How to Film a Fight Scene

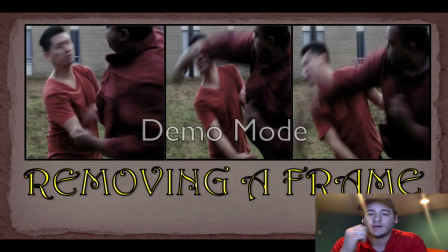4:01 As you can see in our pictures here, that we obviously removed the frame from the first to the second, and you can see in the third that it sells the impact of the punch. Because it kind of goes faster. It doesn't skip at all because it's only one frame. It's like 1/60th of a second, and it really sells the punch and really sells the impact.
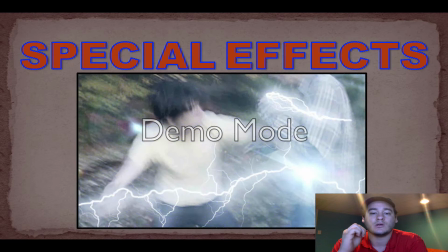4:20 So it's a very important tool. Now, special effects. Even though you don't have like superpowers with your characters or anything like that, special effects is still a very important thing. Now, if you look at the movie Sin City, nobody had superpowers, but the cinematic of the movie was very,
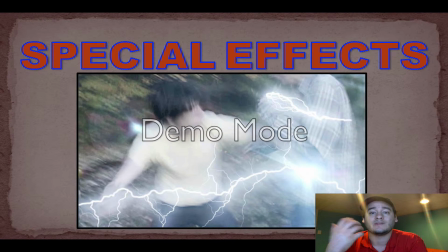4:36 had a very artistic look, and it was all captured with special effects. So keep in mind special effects you might need.
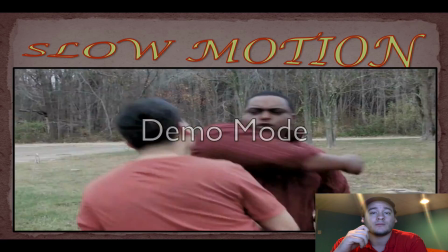4:43 Slow motion. Slow motion is a very important tool in the post production, because as you could see,
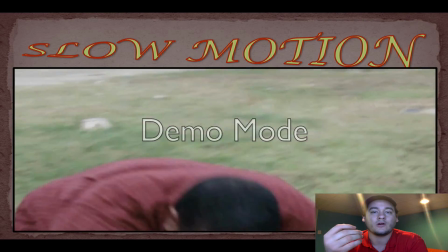4:50 now our actors didn't really get punched that hard, it didn't fall, but using slow motion on key points,
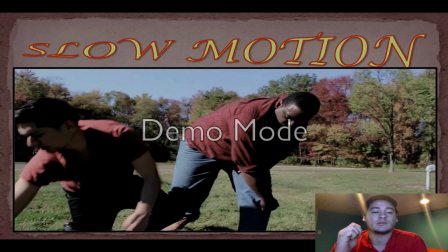4:56 it really helped sell the impact of the punch. So it's very important that you utilize this tool.
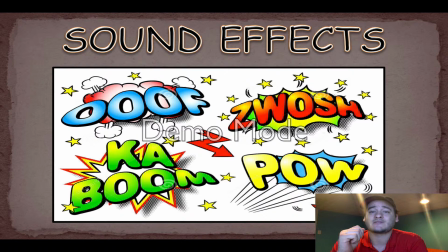5:01 Sound effects. Now, sound effects really don't make these kinds of noises in real life. You know, when you punch someone, it's just a punch. You know, it really doesn't make that much sound. But using these sound effects that like the ooh and the grunts and everything like that really sold the fight.
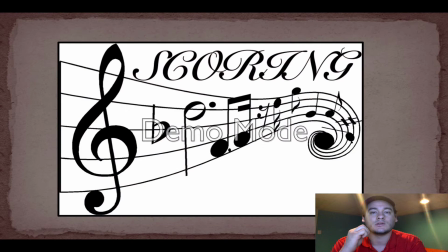5:18 It really felt like people were really getting hit, and it looked really good. Scoring is very important. You can actually sync up the whole fight scene to a specific song. So like every time someone gets punched, it goes to the beat of the song, which is people don't realize it at first, but they enjoy it a lot more that way.
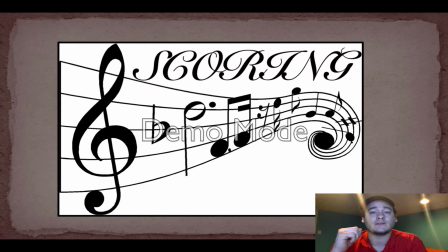5:37 And also it really sets the mood for the fight scene. Up next is color correction.
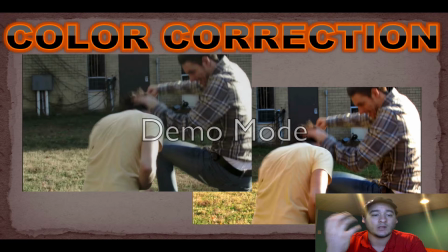5:43 As you can see on the left, the picture is a lot more cinematic. It has it couples with continuity really, because when you're filming, you don't really film at the same day, and the different weather, different sunlight, and everything like that.
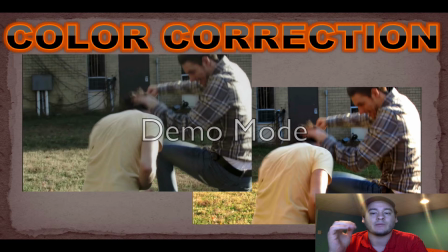5:57 So color correction fixes all that, and it looks like everything happened at one time. As you can see on the picture on the right, it doesn't look right.
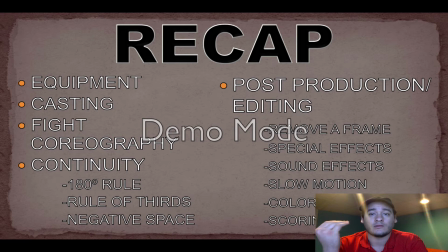6:03 Now a recap of everything we went over. We went over equipment, on how much there is and how much you really don't need, but it's good to have. Casting, you have the difference between an actor and a stunt person. Fight choreography, continuity, post-production, all the things that you have in post-production.
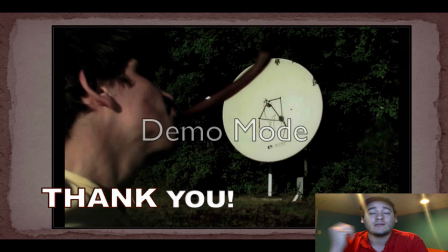6:20 This is all really, really important. And finally, thank you very much for taking your time to watch my presentation. I hope you enjoyed it. And unfortunately, there's a lot more things that go behind filming a fight scene than what I just covered.
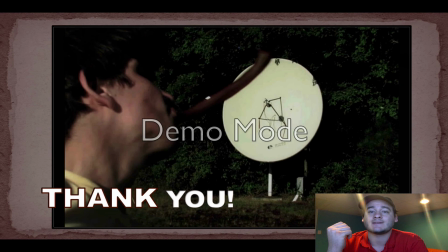6:36 And unfortunately, I only have 6 minutes and 40 seconds. And I just want to say thank you for watching.